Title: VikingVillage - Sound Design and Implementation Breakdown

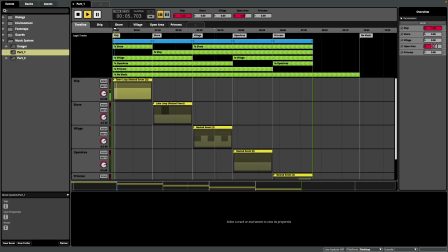(4:03)
By compartmentalizing the music in this manner, I was able to create a dynamic and responsive soundtrack that can seamlessly transition and adapt to the player progress throughout the narrative.
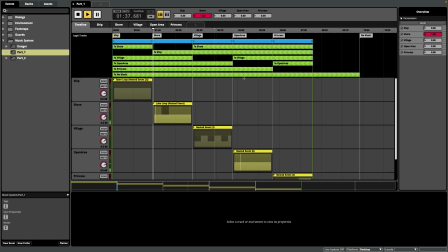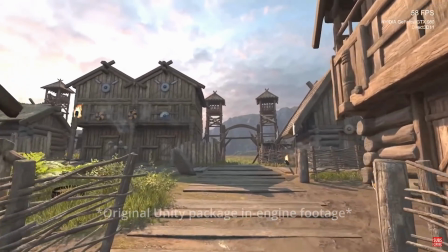(4:26)
In the original package, there was no sign of activity throughout the village streets.
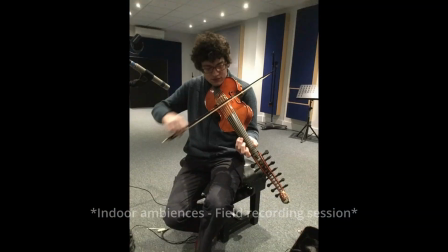(4:31)
This prompted me to utilize sound to focus the player attention on the indoor ambiences,
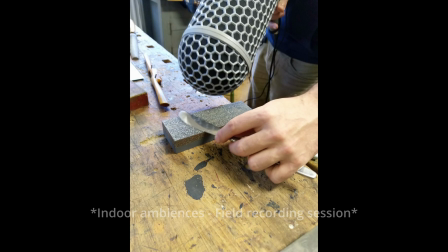(4:38)
suggesting that the village life thrives indoor during the night.
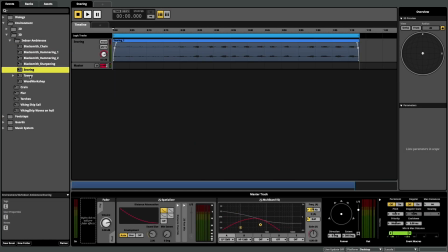(4:44)
Within F-mode, I created a series of events that could capture the essence of various activity happening within the village.
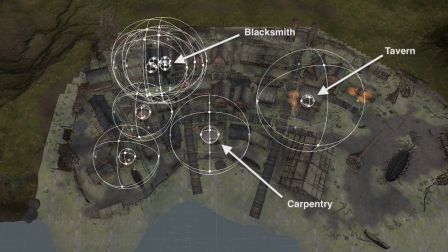(4:52)
There are 3 main indoor ambiences: the tavern, the blacksmith,
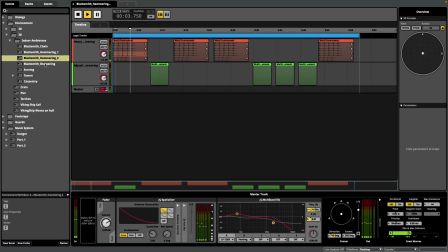(4:58)
and the carpentry.
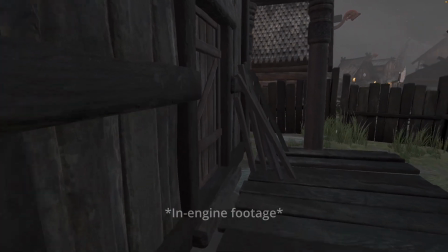(5:00)
In my opinion, this approach not only enriched the audio experience, but it also added depth and realism to the environment,
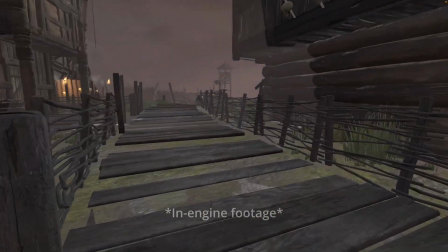(5:09)
ensuring a dynamic and engaging auditory backdrop for the players exploring the Viking village.
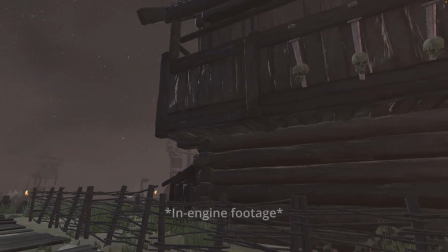(5:20)
One of the key elements in crafting a truly immersive audio experience for
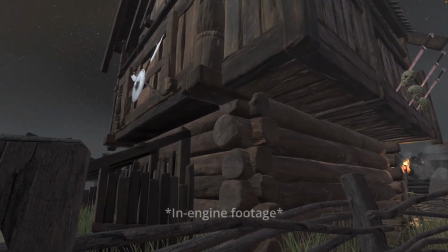(5:25)
the Viking village was the implementation of a comprehensive footstep system.
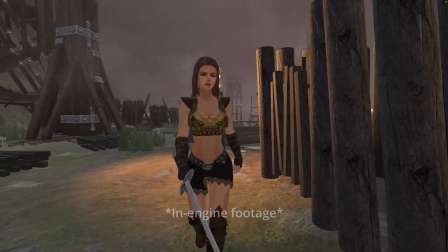(5:31)
I meticulously mapped the entire walkable surface of the game so that different
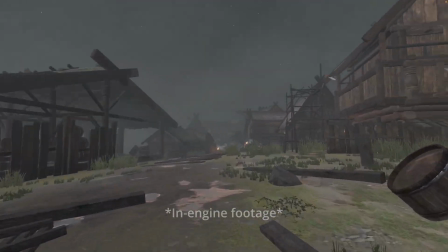(5:37)
sound effects will be triggered according to the specific terrain the player is traversing.
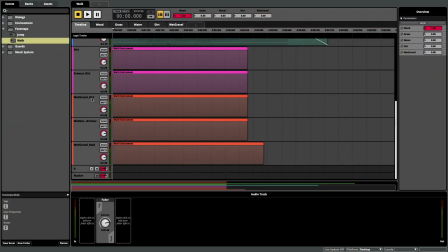(5:45)
The footstep system is organized into 6 distinct areas: wood, grass, water, dirt, wet dirt, and mud.
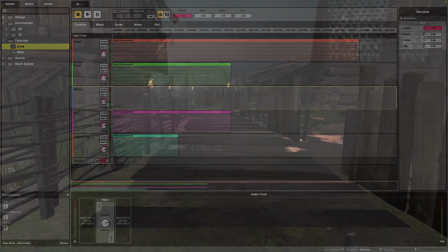(6:02)
Furthermore, I developed separate audio events for normal walking, jumping, and running,
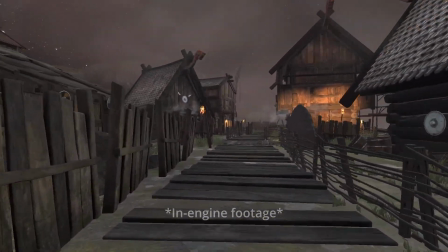(6:10)
ensuring that each movement type is matched with the appropriate sonic feedback.
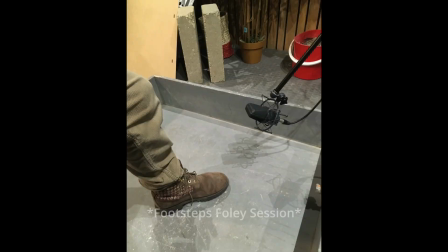(6:20)
In addition to this,
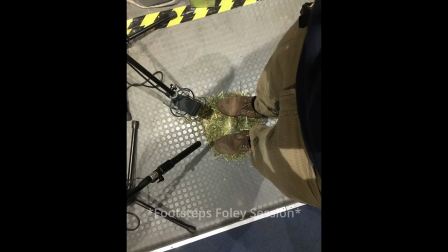(6:21)
I've incorporated an extra layer of details to provide information about the leather and metal armor worn by the character.
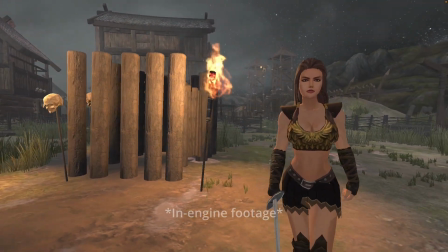(6:31)
My hope is that this attention to details enhances the player's sense of embodiment,
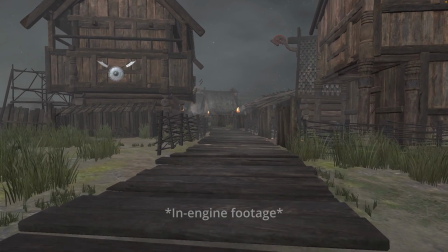(6:37)
as they can intuitively perceive the changing terrain beneath their feet. Through the strategic use of F-mode,
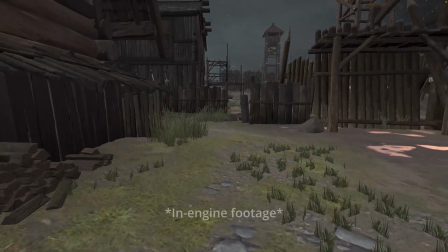(6:46)
I believe I've crafted a Viking village environment that is not only visually captivating, but also orally immersive.
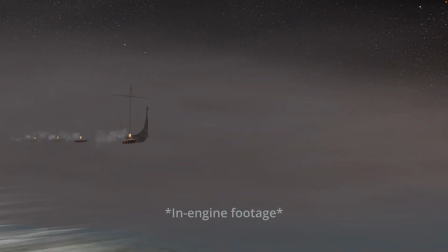(6:55)
And this is it. Thank you very much for watching, and don't hesitate to try the game for yourself by clicking the link below.